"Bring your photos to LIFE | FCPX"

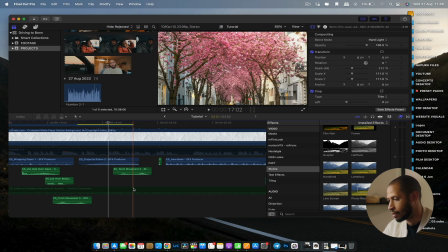(8:27)
You can check the link down below to get like a 30-day free trial from my link.
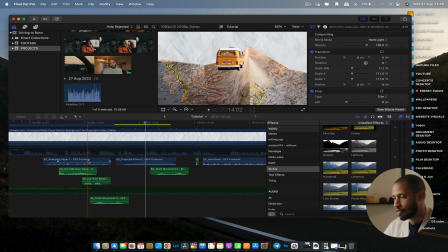(8:33)
And it's a lifesaver for me because I'm able to get all the sounds that I need, and also whenever I'm looking for a specific soundtrack and I don't want to have any issues with copyright,
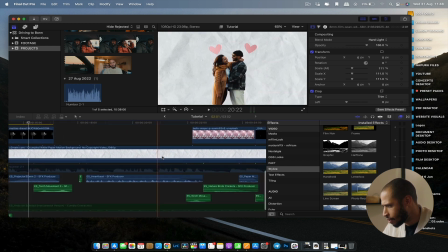(8:43)
that's where I get all my sound. So here I added the heartbeat sound.
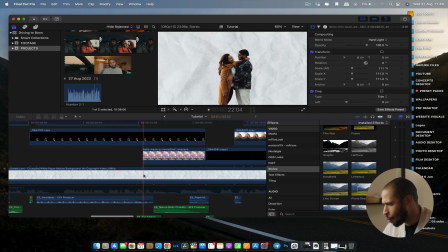(8:50)
When we
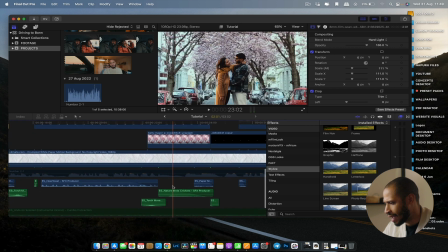(8:52)
transitioned onto the cherry blossoms, I added some nature sounds of birds in the background. You can hear them here. So very subtle.
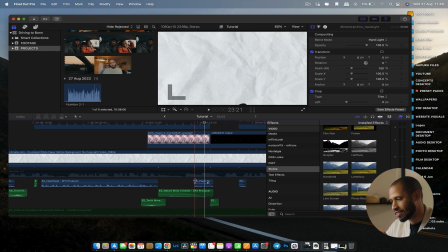(9:04)
And then after that, the transition as it moved, as you can see here, as the image of me and the image of the cherry blossoms were moving away, I added the paper transition again, just to bring life to that motion of, those images moving.
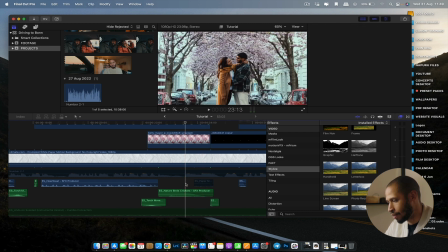(9:21)
If I switched that off, it would be a little bit weird, right? It would just be a transition. But just the fact that I added the paper made it feel a little bit more realistic, like a chapter is opening.
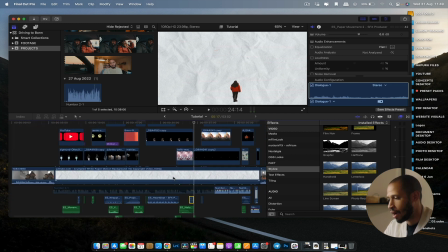(9:31)
So this transition, that's how I made it. I brought it to life. I took some images, I cropped them out, and then after that, I made them have a little bit of movement. added some keyframe, positioning them from one area to the other in the screen, and added some sound effect. You can play around with images and bring them to life just with your editing software. You can do this in Premiere Pro. You can also do this in DaVinci Resolve. So whichever software you're using, as long as you're able to do some keyframing, you're also able to add in some sound design. You're able to take images and bring them to life. And that's what I did for that portion. I know some of you guys were asking me about it. So I just wanted to do a quick walkthrough. If you want me to do a video on exactly how I keyframe, I can do that. Just comment down below and I'll show you how I keyframe and make those images move from one area of the screen to the next part of the screen. I'm more than happy to do that tutorial. This one was a bit of a walkthrough so you can just see what was happening, because if you don't see the back end, it might seem like it's a lot of effort, but it's actually not a lot of effort. It's just moving things from one part to another and then adding some sound design to basically put the cherry on top of the cake, right? So that's it for this tutorial or walkthrough. If you have any suggestions for tutorials that you'd like me to do on this channel, comment down below and I'll share them. And I'll be more than happy. I'm glad that you guys subscribed to this new place, and now we can create a community for more educational content. So yeah, excited to start this new journey with you guys. And as always, remember, stay safe and stay creative. I'll catch you guys on another video. Peace out.